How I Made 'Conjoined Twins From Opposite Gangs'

Hi, I'm Daniel, and this is how I made the Conjoined Twins from Opposite Gangs video.
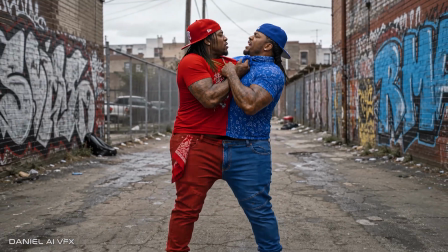Forget the blue notes, it's all about the red top. Red tops?
Step 1, writing.
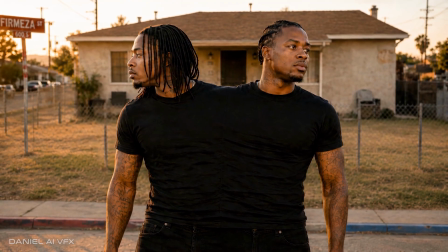So this idea literally just popped into my head last week. It wasn't one of my movie ideas that I have written down in my notes.
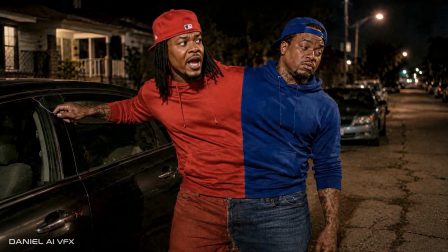So I quickly started coming up with ideas. I actually had a lot of different scenes planned. I had about 10 different ideas to do with the characters, but because each
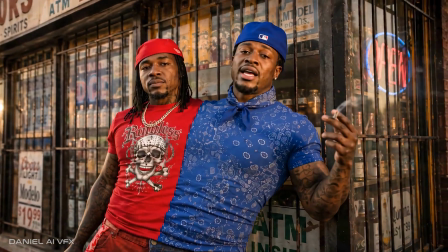scene required so many different shots, I could only put 3 ideas into the script.
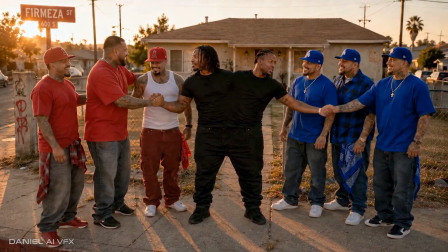The story of how they became gang members, them fighting with each other, and then them getting arrested. That alone was about 20 shots. And because I have so many ideas still for these characters, I'll use them in future videos. Step 2, characters. So I didn't know exactly how I wanted them to look, so I tried a few different options.
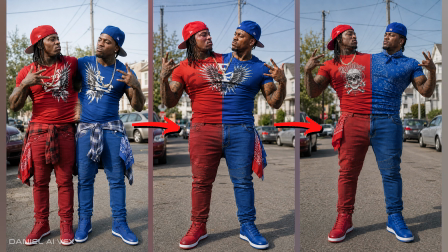One where they're joined at the hips, and then one in their final form, which I felt was the funniest option. We would have the most comedy from this setup. Step 3, sets. So there were no major set pieces in this except for one shot.
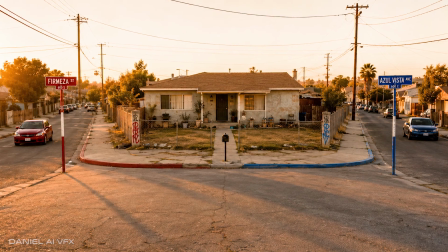That's the shot of their house. That's the only one that I had to make sure was perfect.
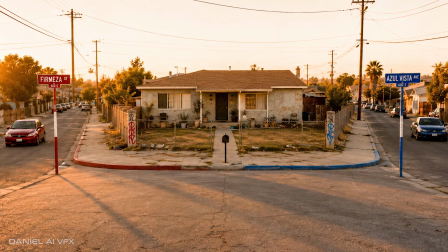I needed their home to be right on the divide line between 2 different gang neighborhoods.
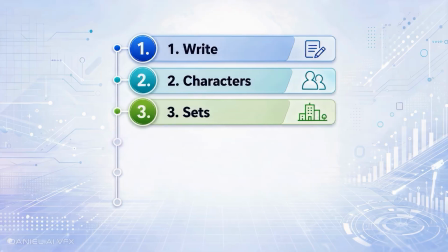So I needed to represent that in an image. Step 4, first frame images. So to create the first frame for each shot, I went over to Claude,
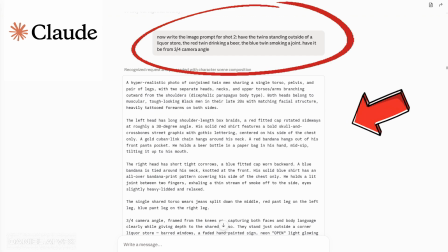described what I wanted, took the prompt, and then brought it over to ChatGPT and generated the images from there.
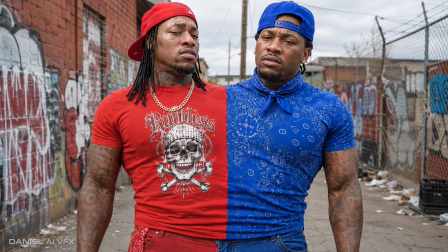And I'm really happy with the results. These first frames came out exactly how I envisioned them in my head. Step 5, videos. Now that I had the first frames, I brought them over to Runway,
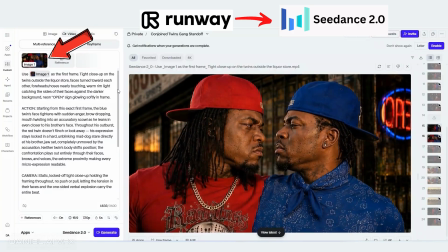where I used them to generate videos using Seedance 2.0.
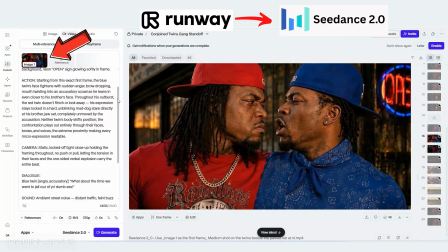I made sure in my prompts to list every single line of dialogue and action that the character would take to make sure that the performances and motions were exactly what I envisioned.
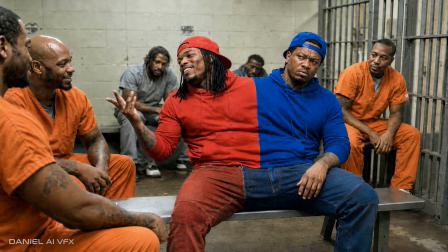And I'm very happy with the results. They definitely picked up the comedy aspect of what I was going for in each video. Step 6, editing. Here's where the real skills come into play. You want to make sure it's fast-paced and remove the parts that the audience will skip off of. You want every beat to be entertaining.
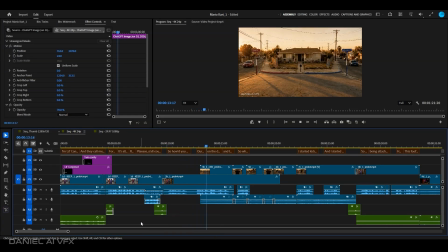So in the part where the blue twin tells the story of how they became opposite gang members, I generated that video in Seedance,
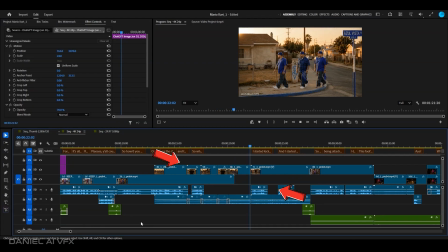then put B-roll over it, then cut the audio and placed it in different locations so that it will match the B-roll.
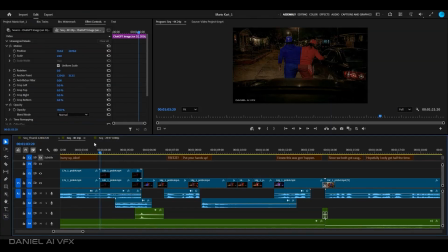Then in the video where they're getting arrested by the police, the video came out too long and the characters looked like they were just frozen still for a moment. So I chopped it up, I sped up the footage, and placed the audio in different locations to match the pace that I wanted. And that's how I made the Conjoined Twins from Opposite Gangs video. Thank you so much for watching, and stay tuned as I have videos coming out weekly.